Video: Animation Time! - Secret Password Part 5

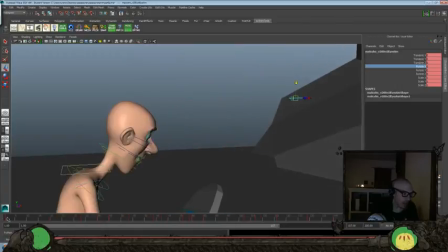[8:15]
Now let's also look at the eye here.
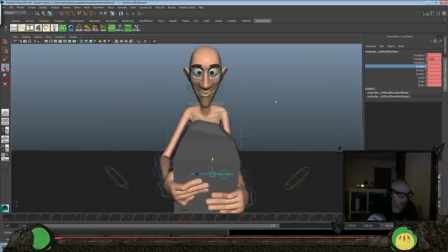[8:19]
I want to make sure that that's looking down here.
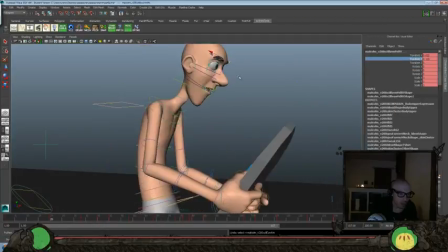[8:27]
Is that right? No, is that not going to be where we're at? Where's our eye controller here?
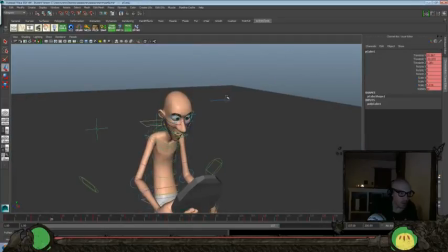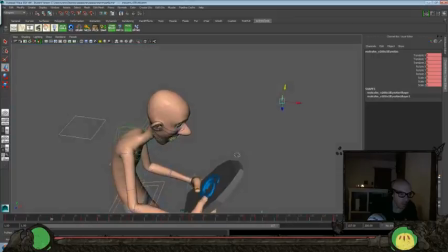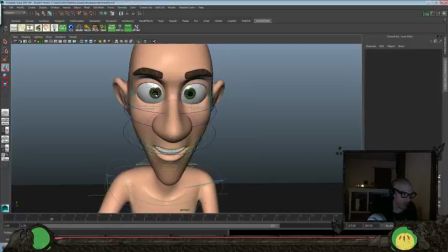[8:46]
Hold on one second. Okay, that's cool. They're actually over here, so that's great.
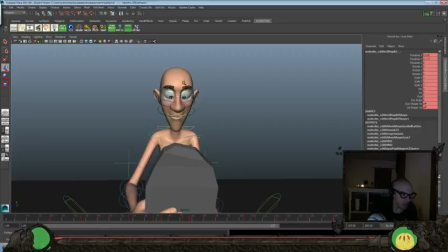[8:51]
So let's go ahead and go back here too, and we'll go ahead and make sure that he's looking
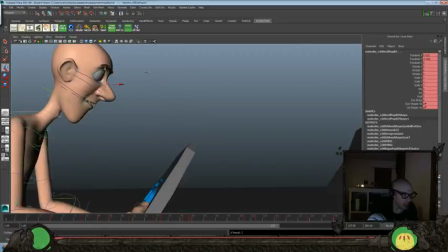[8:56]
down at the tablet, so you actually get that eye contact looking there.
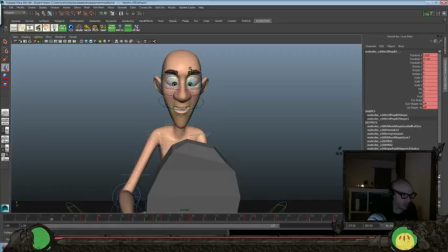[9:02]
A little bit up, I guess. Keep it down here.
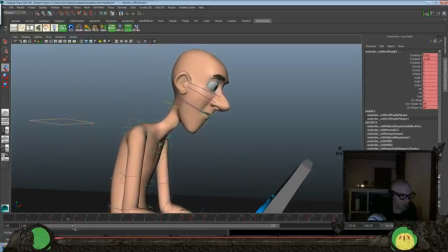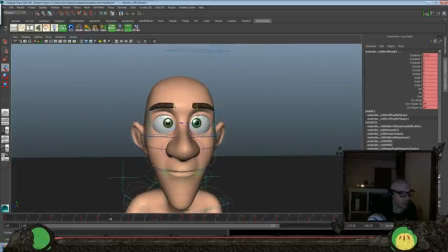[9:15]
And then I think at this point, he should maybe be a little bit inquisitive as he looks up. Not angry, but just a little bit like, did that work?
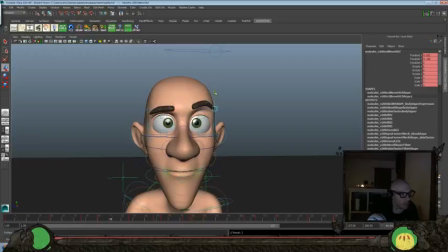And try and get a nice flow throughout the eyebrows so they blend in there.
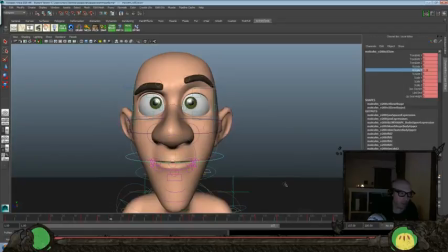[9:45]
And we'll rotate the jaw a little bit, make it a little crooked here.
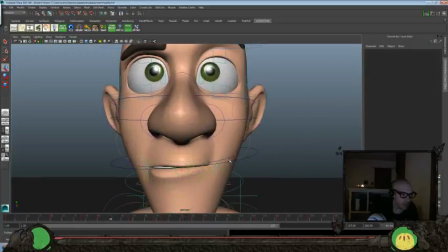[9:56]
Mouth, bring those down and over.
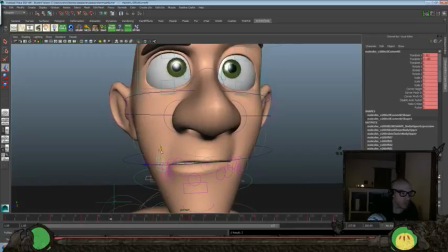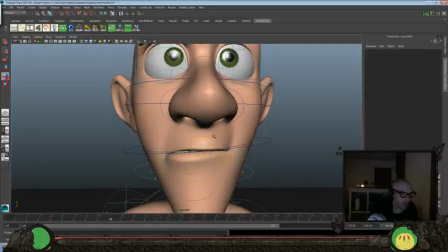looks too scared. We want more
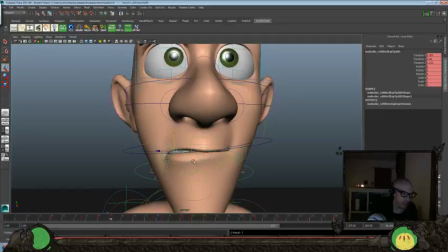[10:28]
like inquisitive or puzzled kind of a look at this point.
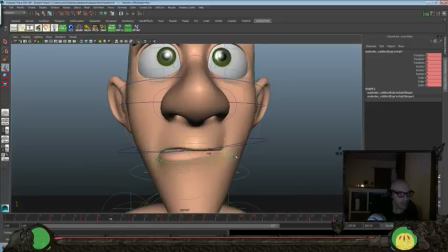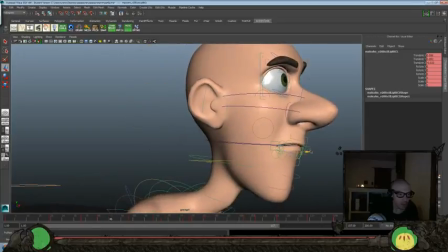[10:48]
And I think we'll take the lip and we'll push it up and over a little bit more.
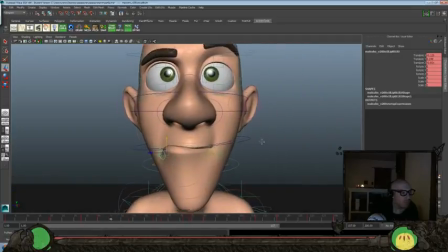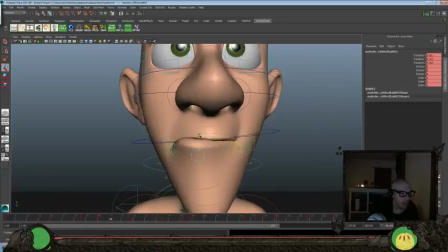[11:02]
Something more like that, maybe. Leave that one alone.
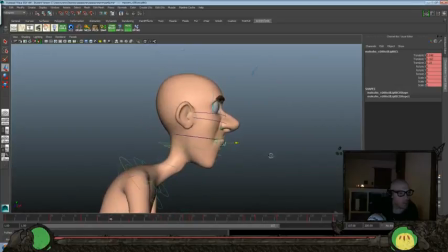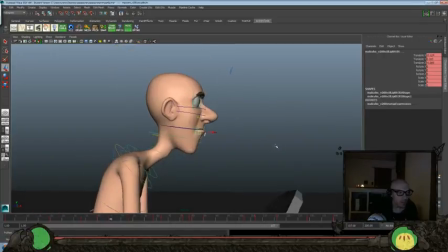[11:23]
Might be a little too exaggerated. It looks a little almost grumpy from that side. We don't really want grumpy.
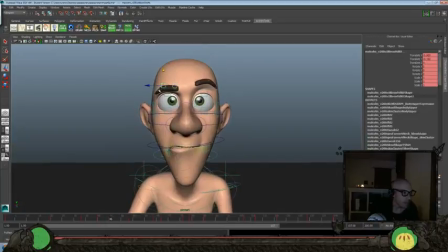[11:28]
So let's go ahead and raise the eyebrows up a little bit more overall.
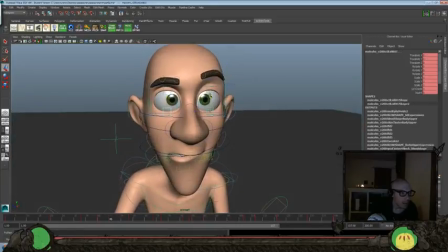[11:40]
And maybe we'll bring the eyelids up a little bit here too.
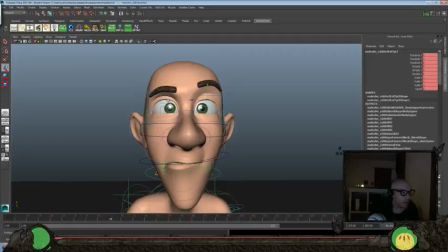[11:47]
Something like that. And maybe the top of the eyelid up a little bit more here too.
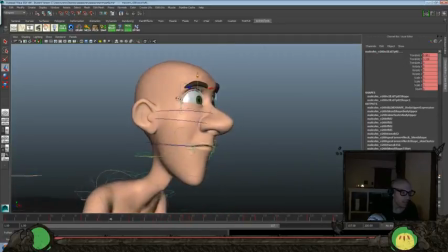[11:53]
Like, huh? It didn't work? What? Okay. So, let's see.
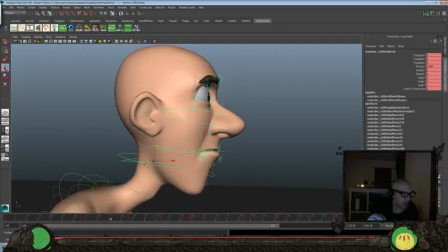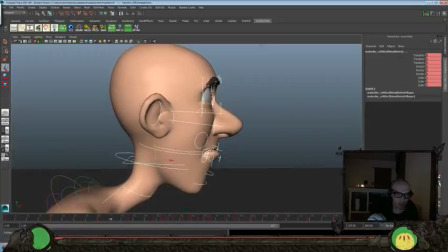[12:08]
I'm gonna try something here real quick. And see if we can create a layer and hide that. No? Alright. I was hoping that we could have...
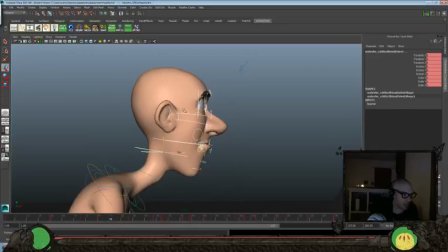[12:23]
No, let's go here.